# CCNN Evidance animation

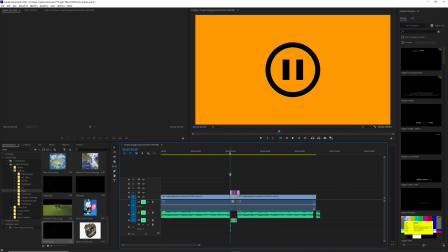(12:18)
Nevertheless, once it's placed inside,
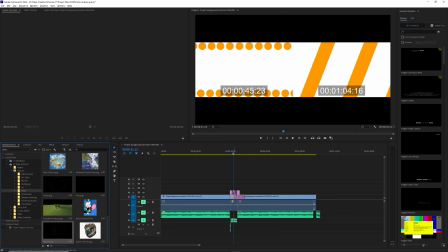(12:22)
once it's placed on, I can drag it in as so, and use it as much as I want.
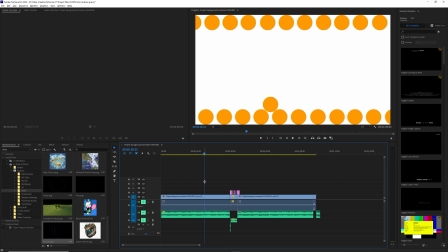(12:32)
With the music, I went onto a website and I took the music from a website that allowed
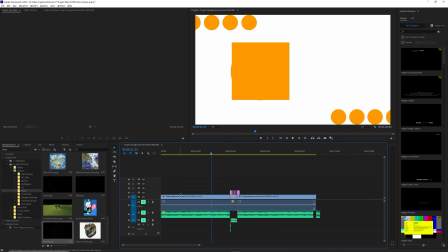(12:41)
music to be taken with any type of copyright.
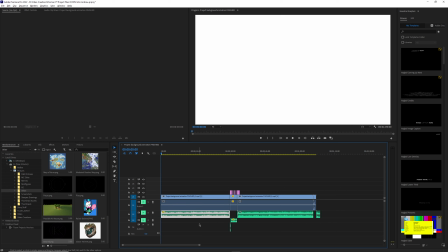(12:45)
I specifically chose free use / public domain, so I do not have to attribute money, or I don't have to attribute anything in descriptions. Because this is to be used in a non-commercial project for school.
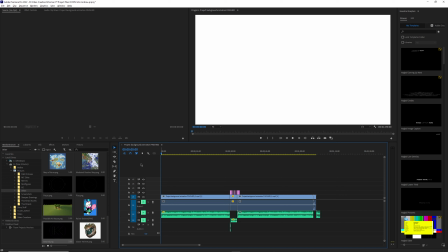(13:03)
Meaning, if it were to be put anywhere else, it's best to have something that's free use.
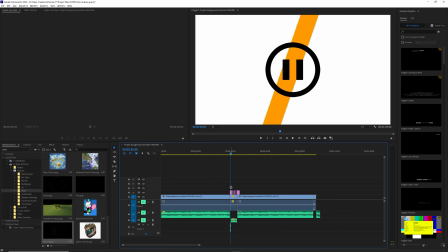(13:10)
The sound effect is similar. It's free use. This music here is just this music, however shortened and put in reverse.
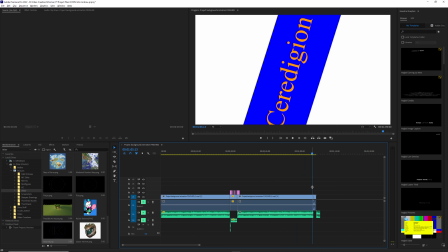(13:23)
Then I had gotten a clip of TV static,
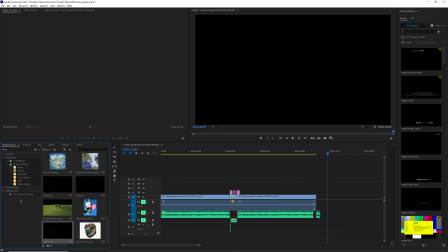(13:29)
as I will show here.
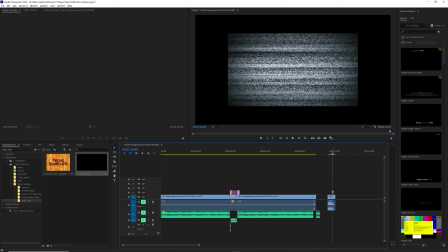(13:35)
I got this clip of first showing static and then a flash to turn off.
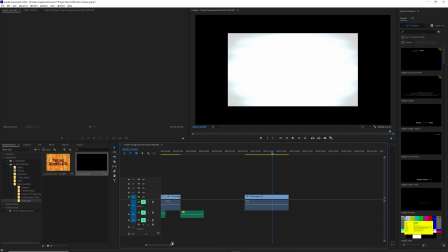(13:44)
I cut out a section of it from here to there
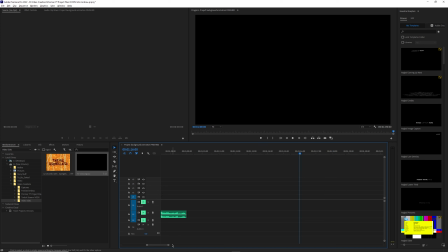(13:52)
to then create the feeling that as soon as the
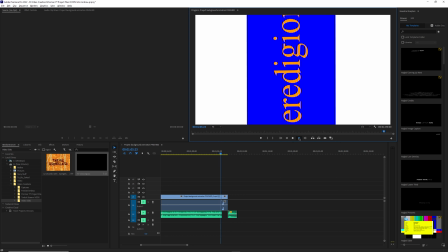(13:59)
Kirdigan sign squashed down as so,
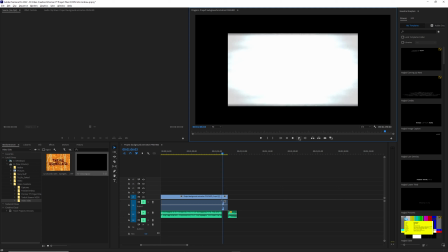(14:05)
it turned off as so.
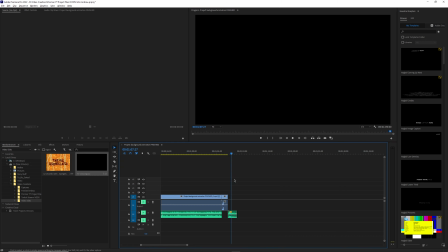(14:10)
I then recorded a voice line that I made of my voice, of me pretending to be an old man saying, "What a load of rubbish," to give the implication that it had just been watched by someone,
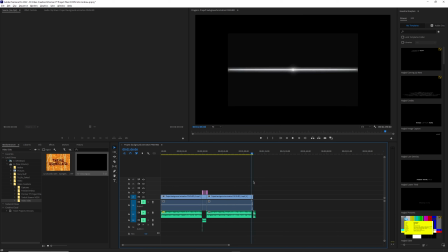(14:24)
and that someone was an old man explaining the old TV, and they weren't finding it very tasteful.
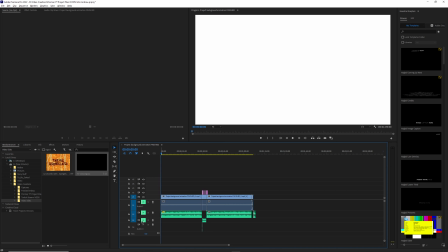(14:34)
In total, this is the animation at play.